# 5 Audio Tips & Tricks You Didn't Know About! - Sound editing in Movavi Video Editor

I have talked about the importance of sound design in video editing countless times already, and I've already shown that it helps make videos more engaging and improves viewer retention. However, many novice editors, video editors, still struggle with sound design and working with sound in general, and comments only prove that. I noticed that sound design and working with sound are among the most popular topics of discussion, so in this video, I'll share a few cool and interesting techniques to help you out. Tell me, what makes any video come to life? Yes, you're right, it's ambient sounds.
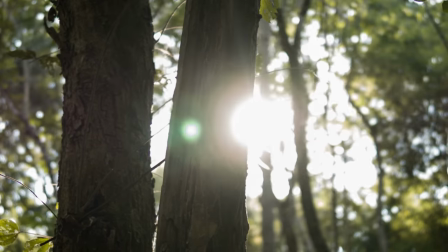[0:35]
No matter what your video is about, adding ambient sounds creates an atmosphere and makes it more realistic. Ambient sounds such as wind noise, bird song, city noises, or nature help create atmosphere and allow viewers to immerse themselves in the story and feel like they are inside the video. In addition, ambient sounds can help smooth out abrupt transitions between scenes. They act as a kind of bridge that makes the viewing experience more enjoyable for the audience. In an example I'm about to show you, there will be no such bridges, but you get the idea.
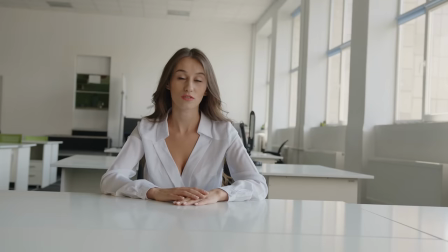[1:09]
Ambient sounds are useful for hiding unwanted noises that may get caught with your mic during filming, such as car sounds or background conversations. This is especially important when shooting outdoors or in public places. And now let me show you how adding ambient sounds affects the mood and atmosphere of a video.
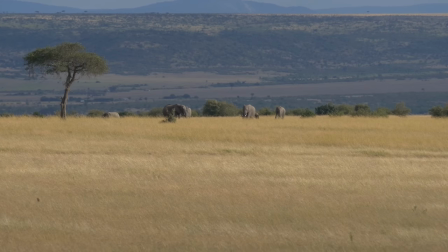[1:30]
I will use a video of the savannah as an example. Without any sound, looks dull and uninteresting, so let's fix it.
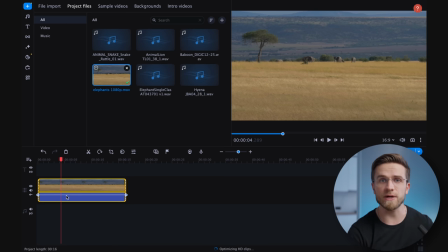[1:36]
First, let's create a new audio track.
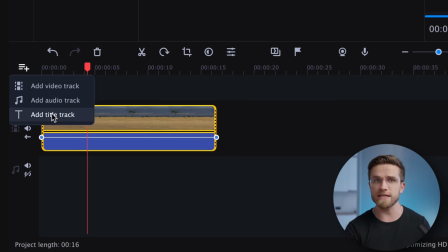[1:38]
I advise you to create separate audio tracks for different sounds, for example, for background music, one track for effects, another.
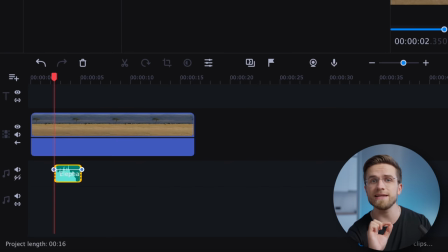[1:46]
The next step is to drag the audio tracks to the timeline. The timeline is intuitive and allows you to quickly organize clips within a project.
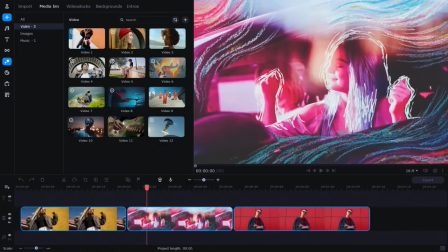[1:54]
Split them into multiple tracks and link or unlink clips.
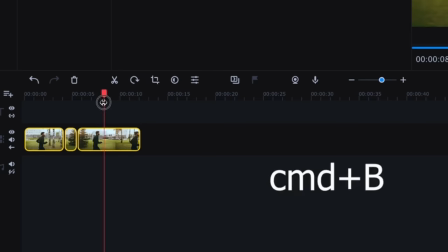[1:58]
You can do some manual editing using scissors and drag and drop, but the program also allows for automating certain tasks.
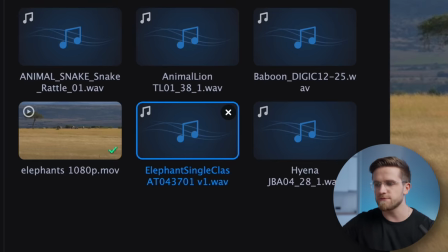[2:06]
I have downloaded several different sounds from websites with stock audio in advance.
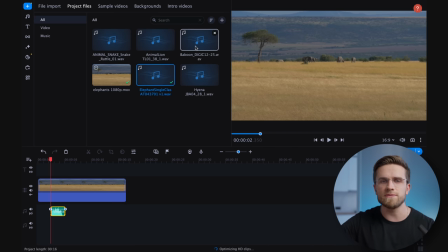[2:10]
I have the background sound of the savannah, where different animal sounds are already mixed in, as well as several specific sounds to create the right mood. These are the sounds of a roaring lion, elephants, and snakes. Since we have elephants in the video, the sound of the elephants is a must,
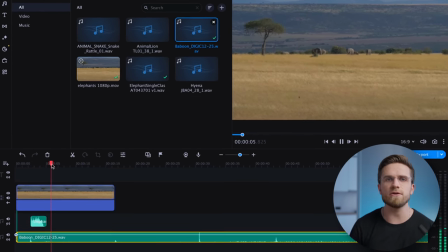[2:28]
and the sound of the roaring lion and rattlesnake are necessary for building suspense and creating a sense of danger.
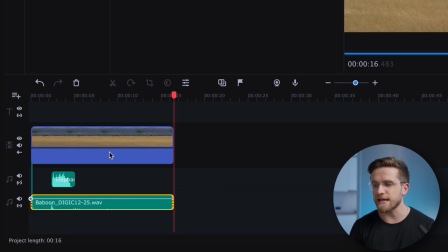[2:35]
Savannah is a dangerous place after all. All that is left is to scatter the sounds around the timeline, make a few cuts, and that's it. Here is the result. Take a listen.
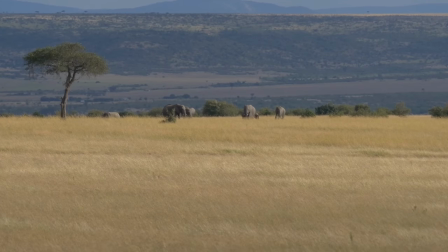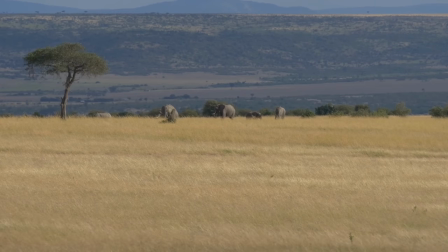In my opinion, it's very atmospheric, and I can easily imagine being in the African savannas. Technique number two is adding specific action sounds. These can be simple sounds like a door opening, a mouse click, and so on. You might wonder why such sounds are needed when there is background music.
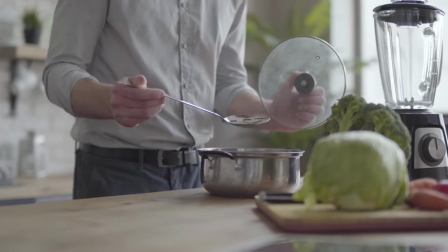[3:20]
In fact, it's these small everyday sounds that make a video feel tangible, familiar, and easy to connect with. After all, we hear all these little sounds in real life, right? Why shouldn't they be in the video then? So why not just ignore the noise in the voice recording then? Well, let's start with the fact that noise is not good. And adding small everyday sounds is the opposite of creating noise. These sounds are designed to emphasize a particular action to separate it from everything else.
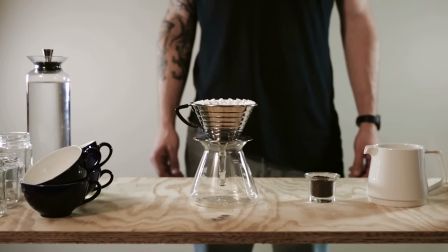[3:50]
Let's see an example in this video of a man making coffee.
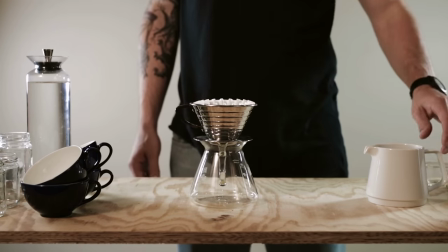[3:54]
Without sound, the video seems dull and unnatural, so we'll focus on two main actions: pouring ground coffee and adding water. Before we start, I've already prepared two sound effects and some background music.